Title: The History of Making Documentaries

The documentary has a long storied history and is the only genre that has been in existence since the birth of the film camera in the late 1800s.
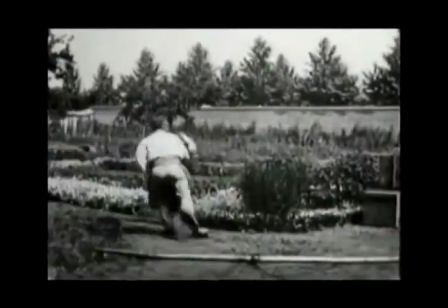The earliest moving pictures were actually single shot moments captured on film recorded by the Lumiere brothers in the 1890s.
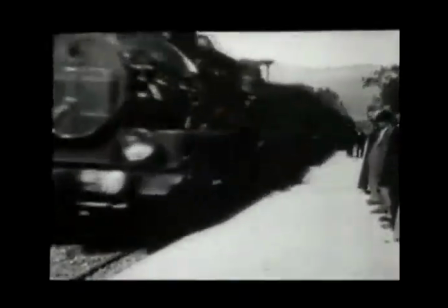These were shots of a train entering a station, factory workers leaving the workplace,
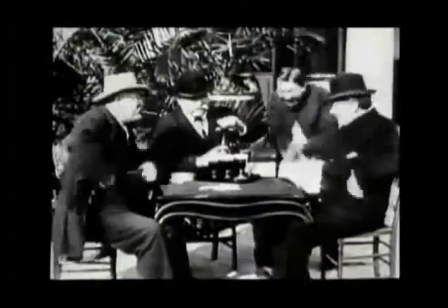or simply shots that examine the novelty of an actual real life event. These were, by definition, documentaries.
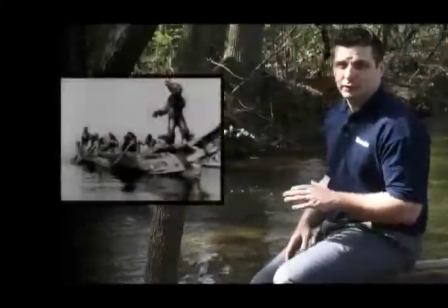In what is generally considered the first attempt to dramatize reality,
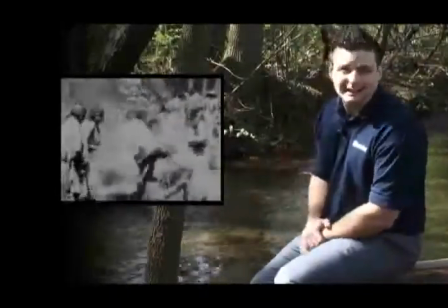photographer Edward Curtis filmed In the Land of the War Canoes in 1914, using actors to portray Native Americans.
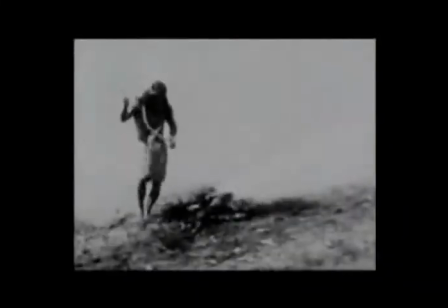These scenes were staged, but the story was presented as a truthful reenactment.
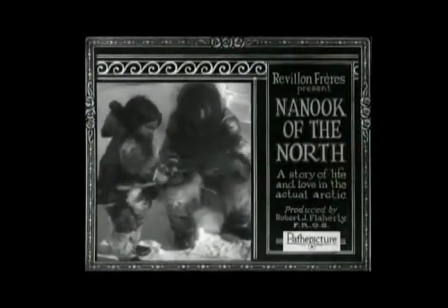Laying the groundwork for things to come, Robert Flattery's film, Nanak of the North,
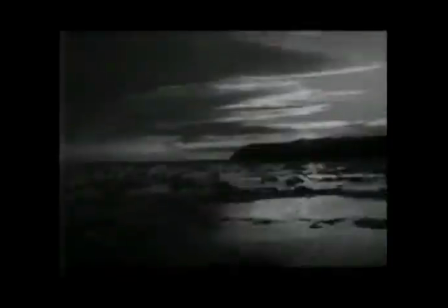released in 1922 is generally cited as the first feature-length documentary.
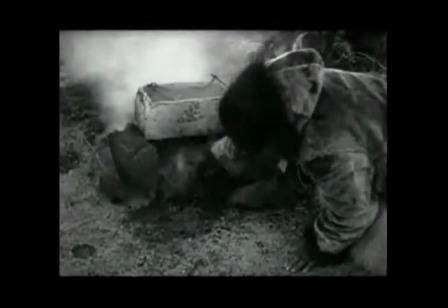The film employs many of the conventions of later documentary and ethnographic filmmaking including narration,
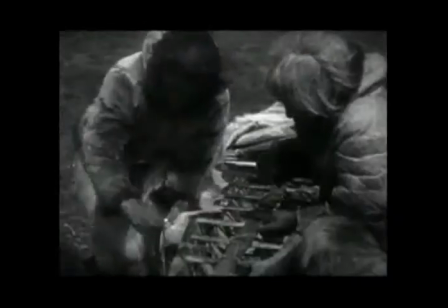a subjective tone, stage shots, and a focus on a character in his development as the film's centerpiece.
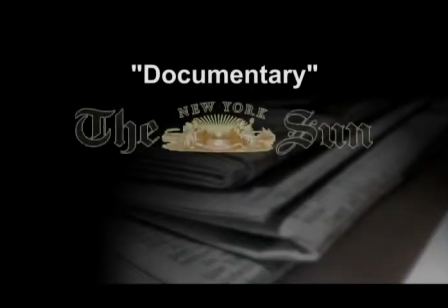The term documentary wasn't actually associated with the genre until 1926
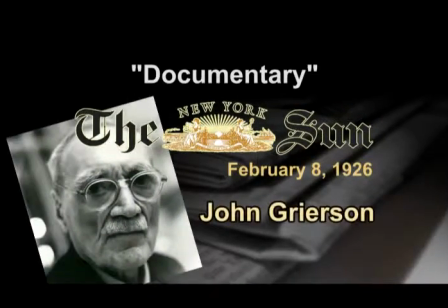when filmmaker John Garrison coined the term in his review of the film Moana.
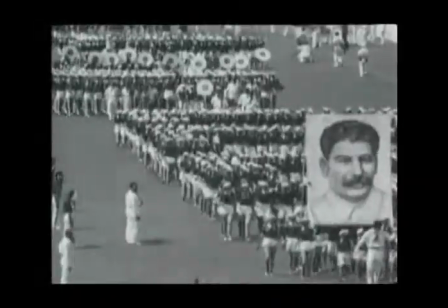China. Although Great Britain and Russia were the first to create what became known as propaganda films as early as 1920,
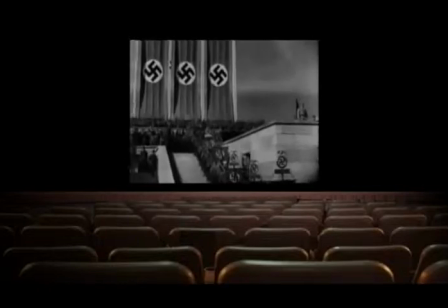it was the German-backed 1935 film Triumph of the Will that is generally
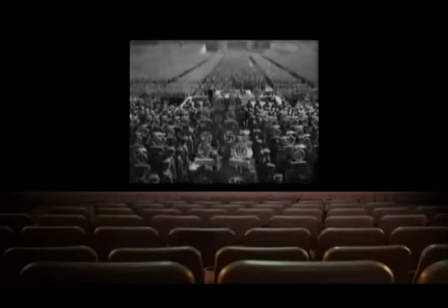considered a landmark film both in terms of documentary filmmaking and social implication.
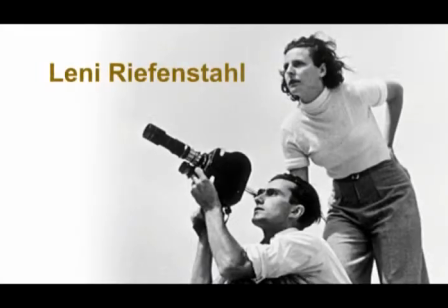The film was released around the world in multiple languages. German director Leni Reifenstahl's look at the annual Nazi party rally in 1934
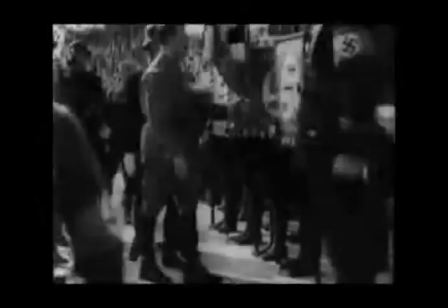showed the astonishingly powerful movements in society reflected and represented through media.
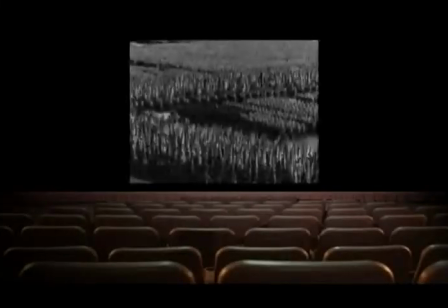She pioneered the tradition of films made with the explicit purpose of persuading an audience of a point.
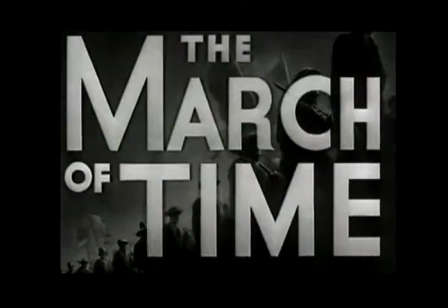1935 also saw the creation of the March of Times Newsreel series,
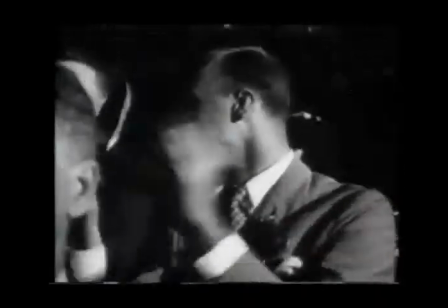a new concept at the time which centered on informing the audience with picture journalism using dramatic reenactments,
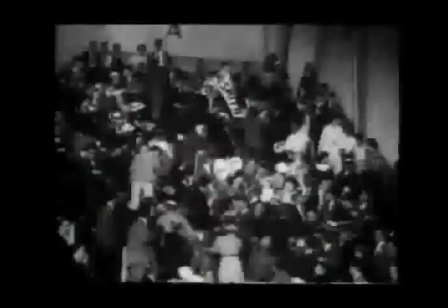forceful narration, and footage shot on location. Developed by Roy Edward Larson,
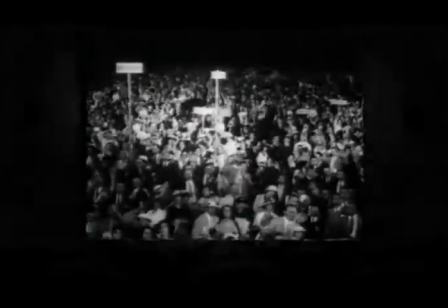a senior executive of Time Life Fortune Inc., the 15-20 minute long newsreels would be shown at theaters between feature films. It wasn't until the 1950s that newly developed 16mm light-weight cameras ushered in the era of the cinema verite style of documentary film creation.
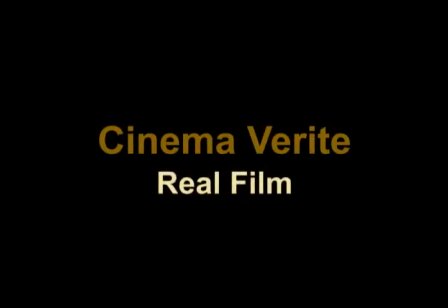A French term meaning real film, it was an attempt by a young generation of filmmakers to create authentic,
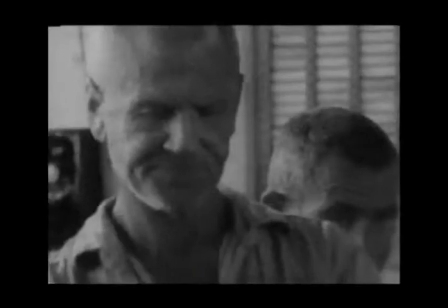uninterrupted, and unrehearsed documentaries in order to bring the creators and the audience closer to the subject.
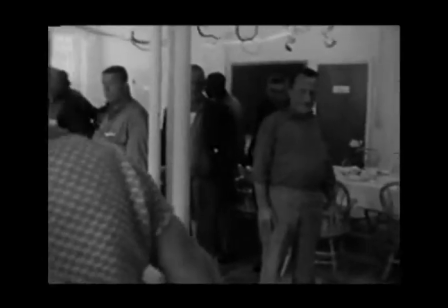Voiceovers and direct intervention was pushed aside,
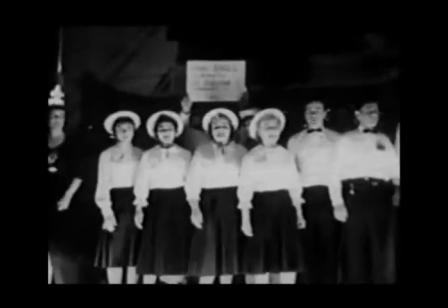and scenes were generally shot on location to present a more realistic environment and strive for reality, rather than a film based in reality with staged shots.
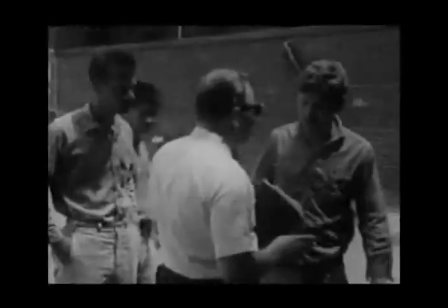Stylistically, CinemaVerte centered around following a subject during a crisis using using newer handheld cameras to capture close-ups and more personal reaction shots.
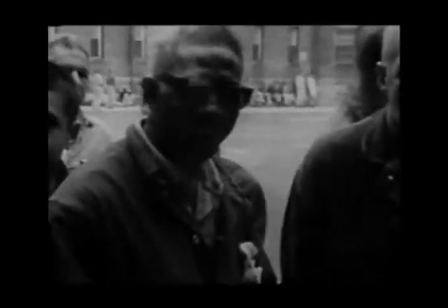There were no sit-down interviews and the amount of shooting time was longer than in other documentary formats.
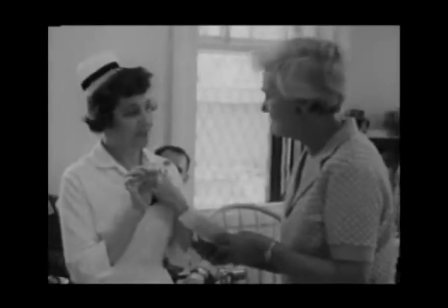The finished product is generally the result of the editors finding and sculpting the shots into a story.
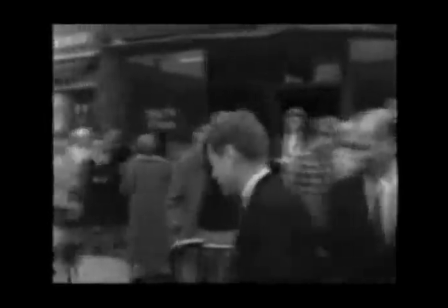The 1960 film Primary, Drew Associates' documentary on the Wisconsin Democratic Presidential Primary,
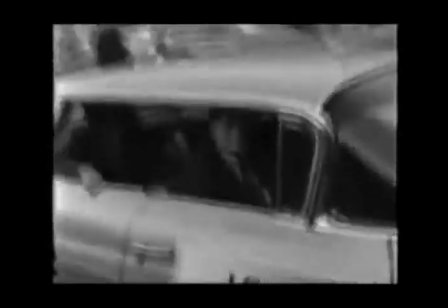is generally regarded as the first American attempt at Cinema Verti.
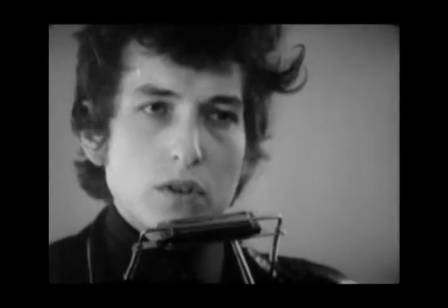One of the first documentaries to see success at the box office and have a wide range of theatrical distribution was D.A.
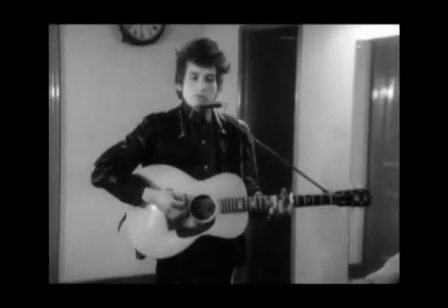Pennebacher's account of a young Bob Dylan in the 1967 film Don't Look Back.